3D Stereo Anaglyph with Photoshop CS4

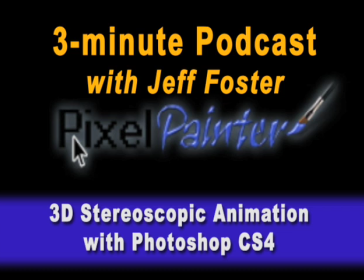Welcome again to the 3-Minute Podcast. I'm Jeff Foster.
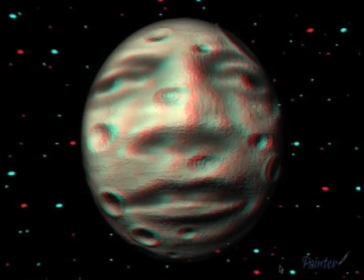In this episode, we're going to look at 3D animation in Photoshop CS4 with stereographic capabilities.
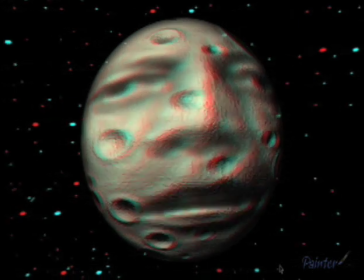In this case, I wanted to do this man on the moon with JFK's face.
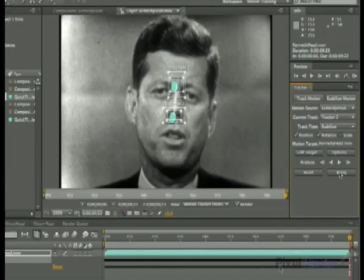Using his video, his face is moving a bit, so I'm going to go into After Effects CS4 and use the stabilizing motion tracker to make the center of his face stay in one place.
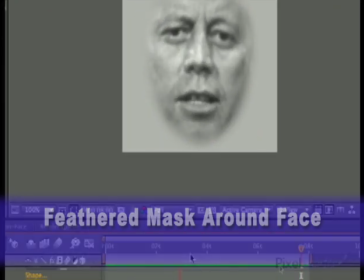I then create a feathered mask and a soft background, and I render this out to take into Photoshop CS4.
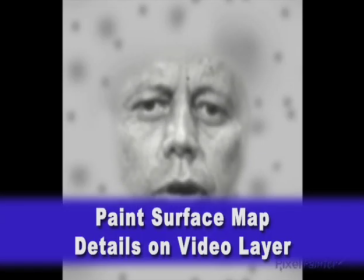I then go into Photoshop CS4 and paint in some craters, creating a specular map.
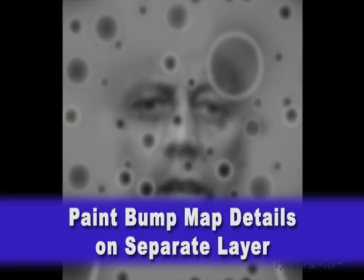I then create another bump map, softening his face and creating some more craters.
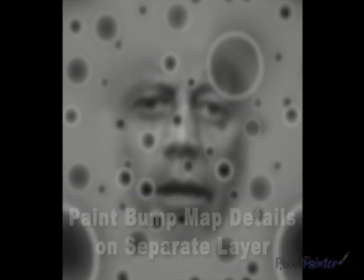The dark spots are indented, the lighter spots will be raised.
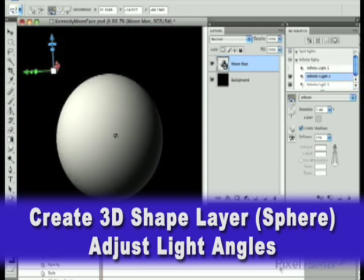I create a 3D shape layer, sphere, and adjust the light so that it has the effect of the sun hitting the moon.
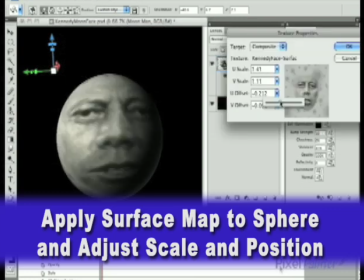I then select the diffuse material editor and apply the surface map that I created, scale it and offset it to get a general position on the sphere.
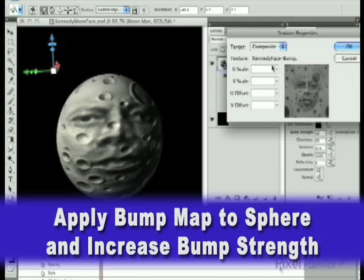I then select the bump map that I created earlier and increase the bump strength to the maximum of 10.
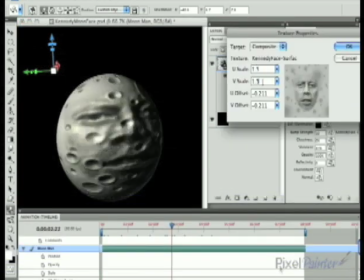I go back and do some fine-tuning on the scale and offset of the surface map.
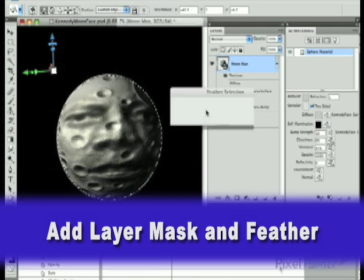I then select a layer mask and soften the edges with a 5-pixel feather. This will give us a nice soft edge around the moon.
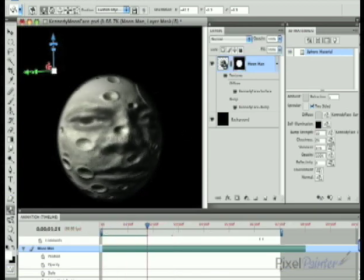Then do a RAM preview just to check it. Now it's time to animate the moon itself.
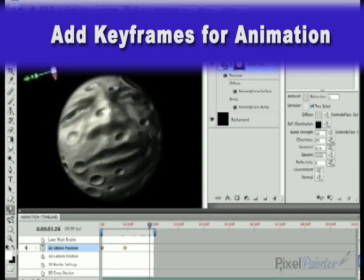Selecting the stopwatch for the object position, I use the 3D object tool and set keyframes at different points along the timeline to show a little animation.
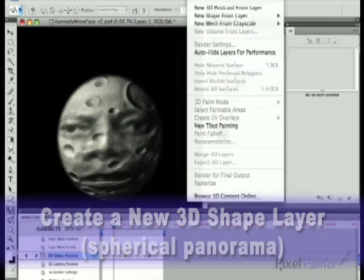I create another 3D shape layer, selecting spherical panorama for the background.
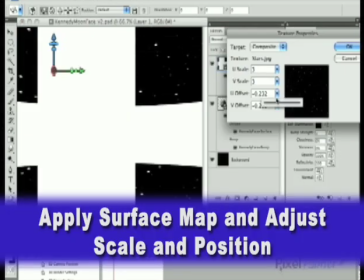I then select another surface map in the diffuse material editor and adjust the scale and offset accordingly for my background.
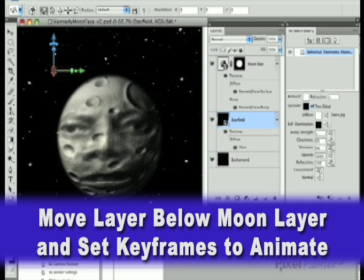At this point, I'll be able to move it to the extreme left and then to the end of the animation,
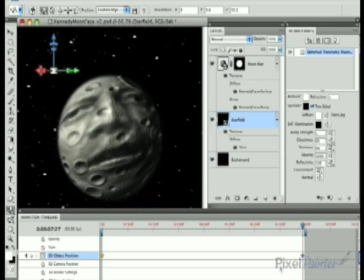move it to the extreme right so that I'll get this nice subtle background motion. I then do a RAM preview to check my animation and make sure that everything's in motion.
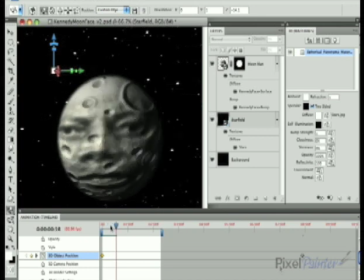This is what the animation looks like when it's rendered out straight at this point.
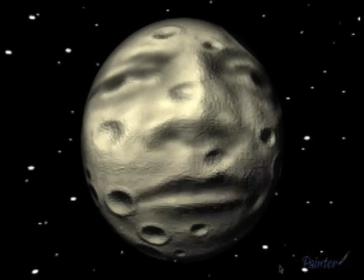We're now going to take this a step further, so get your red and cyan glasses so we can work on the stereoscopic features.
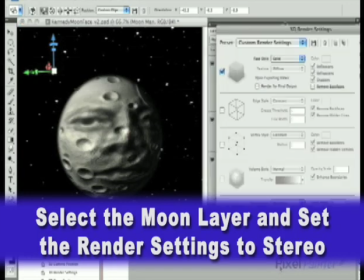First, we select the 3D moon layer and then go to render settings. I then select the stereotype and change the parallax to 60.
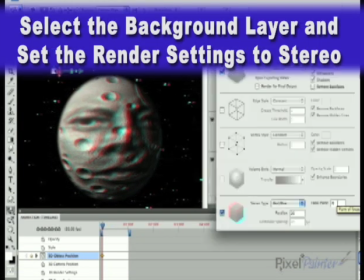I then select the background and do the same, changing the focal plane to minus 100 and the parallax to 100.
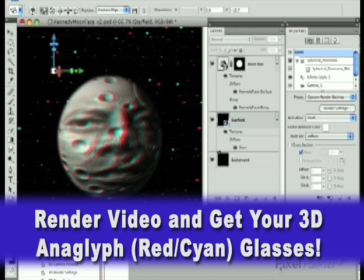This pushes the background plane farther into the field of our stereoscopic scene and allows the moon to really stick out and hit.
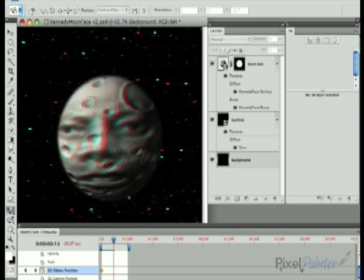We do a RAM preview and check it.
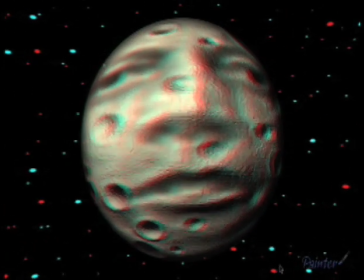And with our glasses, we'll really be able to see this stereoscopic effect. This has been another 3-Minute Podcast with Jeff Foster.
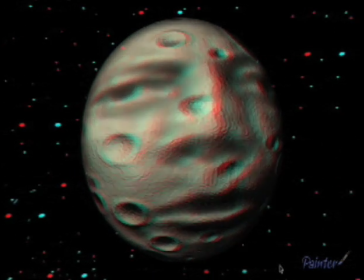For more tips and tricks or to get your 3D glasses, come to After Effects and Photoshop.com.